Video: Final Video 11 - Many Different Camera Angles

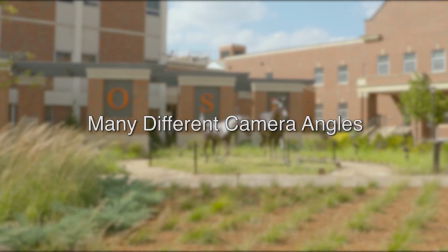many different camera angles. To begin this tutorial video,
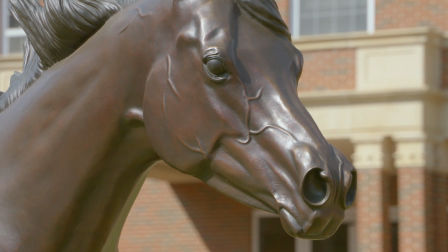it is important to remember that all these different camera angles will help create a cinematic feel to all of your videos you create in the future.
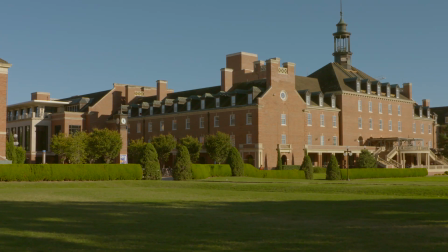Let's begin with the panning shot. First, you want to start by recording and waiting for a few seconds before starting your pan.
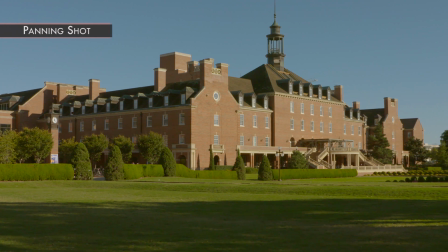Once you have panned to your desired location, stop and hold the shot for a couple of seconds.
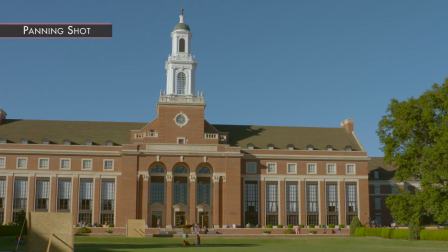You want your pan to start with a pause, then pan, and then pause again.
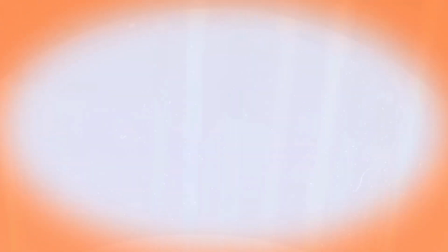This creates a smooth pan that is not jarring on the viewer's eye. For the tilting shot, you want it to be similar to how you pause with your panning shots.
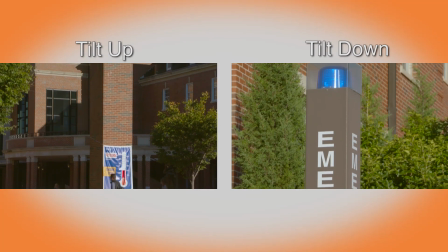You can either tilt down or tilt up for this shot.
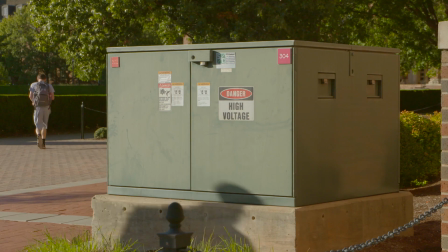Now for zoom shots, there are many different ways you can approach this. First, you can start by having a wider shot and slowly zooming into your object.
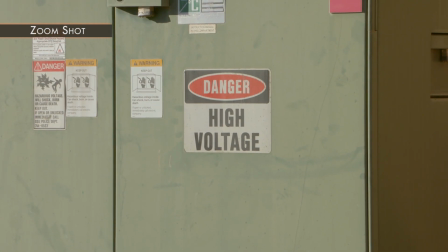For this type of shot, you want to also have a pause at the beginning and the end.
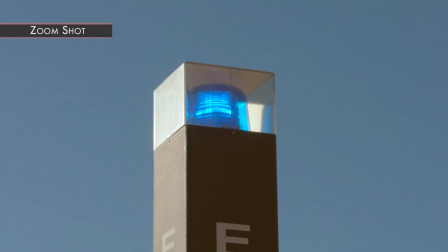Another version of zoom shot is starting closer on an object and slowly zooming out.
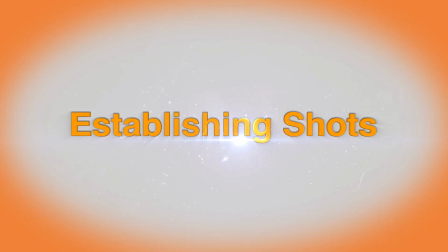Next up is the establishing shot. For video packages, you always want to set up the location of the video.
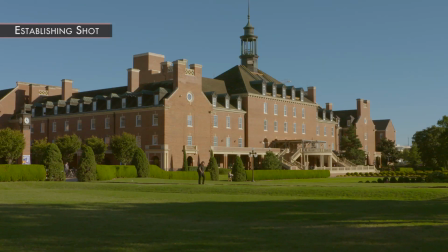To do this, find a spot that is important to the story or video and film a wide version.
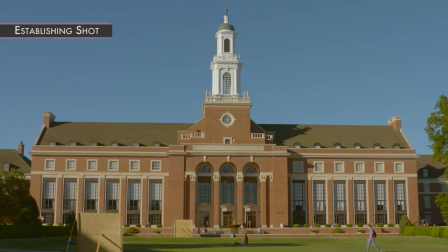It is important to remember that you want to record for at least 7 to 10 seconds per video clip. This will give you enough space to edit later in post-production. The next different camera angle we will focus on is the wide shot.
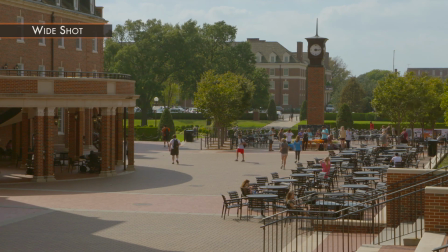For this angle, you want to record something similar to an establishing shot. However, this angle is important because of sequencing. The next angle is a close version of the wide angle, which is known as the medium shot.
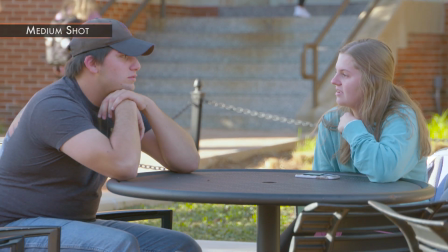This shot is important because it shows more details than the wide shot. Now we will focus on the close shot.
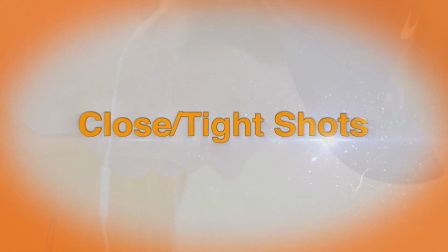This shot can be one of the most important angles of your video. This camera angle shows the importance of the dramatic feeling of the story.
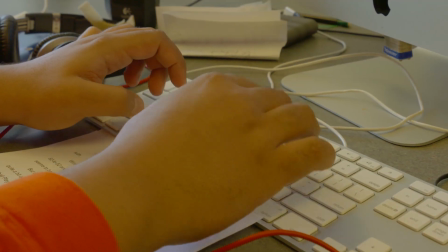If filmed correctly, wide, medium, and close shots can create a cinematic feeling for the whole video.
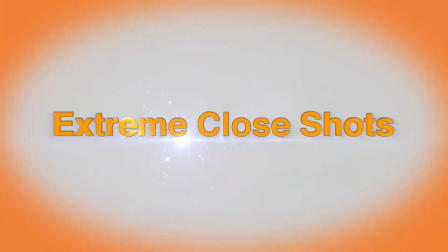The next camera angle is one that is not used as often as wide, medium, and close shots.
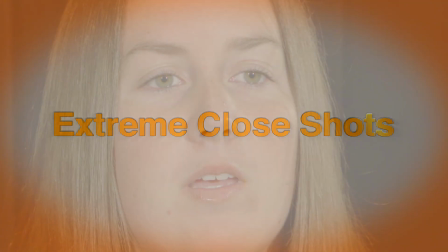The extreme close shot is a camera angle best suited for documentary style of videos because it can show the drama within a specific story.
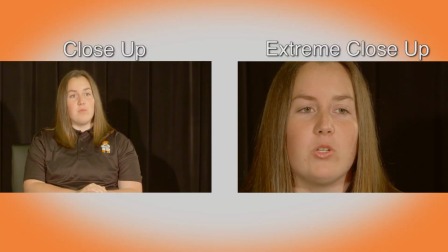Look at the difference between the two angles of this subject. You can tell the difference between one angle, which is the normal angle for news, and the extreme angle, which is more for documentary style of film. When you are creating a story through video, you have to remember that you need as many cutaway angles as possible.
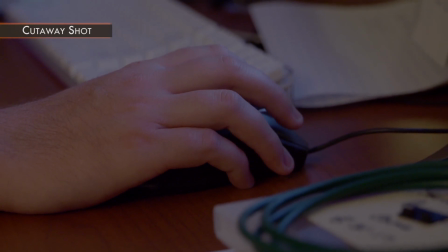To do this, you want to record multiple angles of what your story is about. By doing this, you can tell the story through the use of video.
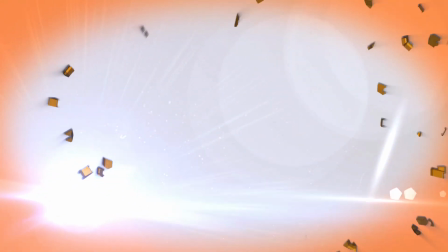The next angle to focus on is the two shot.
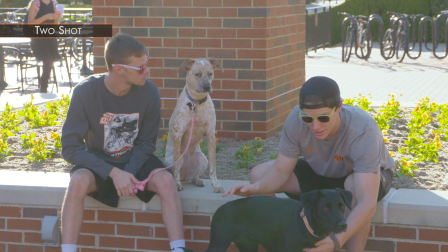For this angle, you want to show the subject you are filming, but with each one symmetrically on separate sides of the screen.
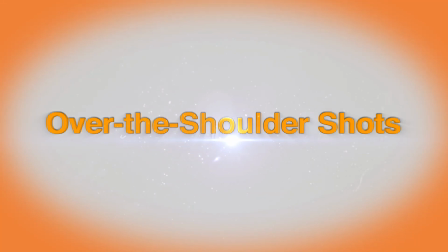For over the shoulder shots, you want to frame the particular subject behind another person while they are looking at each other.
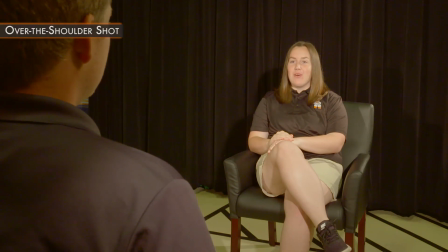The person facing the particular subject should occupy about 1/3 of the screen. This shot can help establish the positioning of each person and help the viewer feel as if they are looking at the person from the other person's point of view.
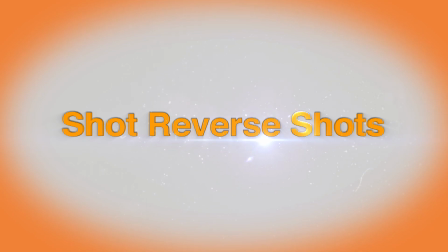A shot reverse shot is a framing technique that was first developed in Hollywood. It helps create a sense of continuous action between two subjects talking.
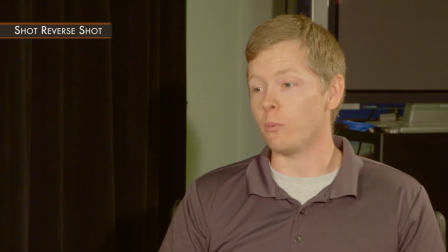It can create a sense of having the conversation in real time. The next essential camera angle is the point of view shot.
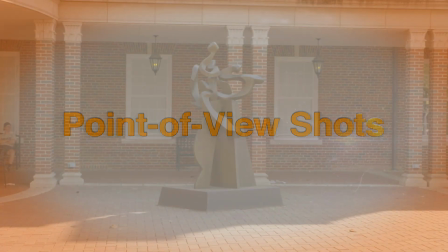This angle can show what an interview subject or reporter is talking about. This angle is normally a close angle.
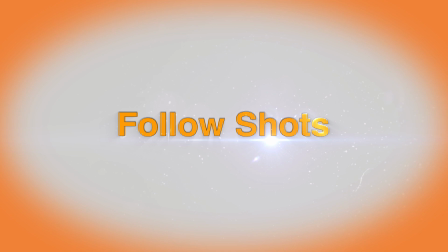For follow shots, you want to be able to show what the subject is walking toward, whether that is toward a street or toward a particular destination.
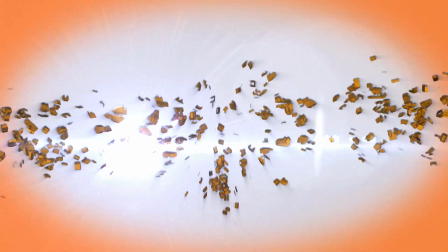The next camera angle we will focus on is the high angle shot.
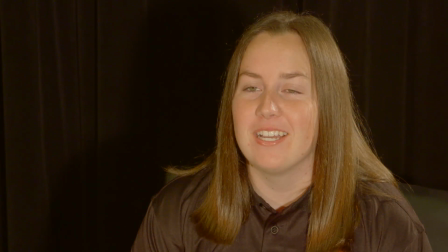The high angle shot is a cinematic camera angle that creates a point of view that the subject seems not as strong or vulnerable. Generally, you want to avoid this technique during interviews. We will now discuss the low angle shot.
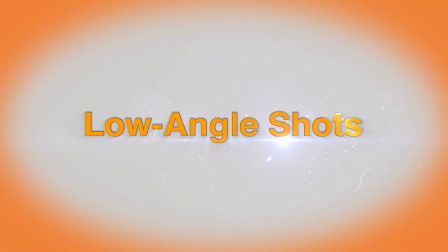This camera angle creates a point of view that the subject is powerful and not vulnerable.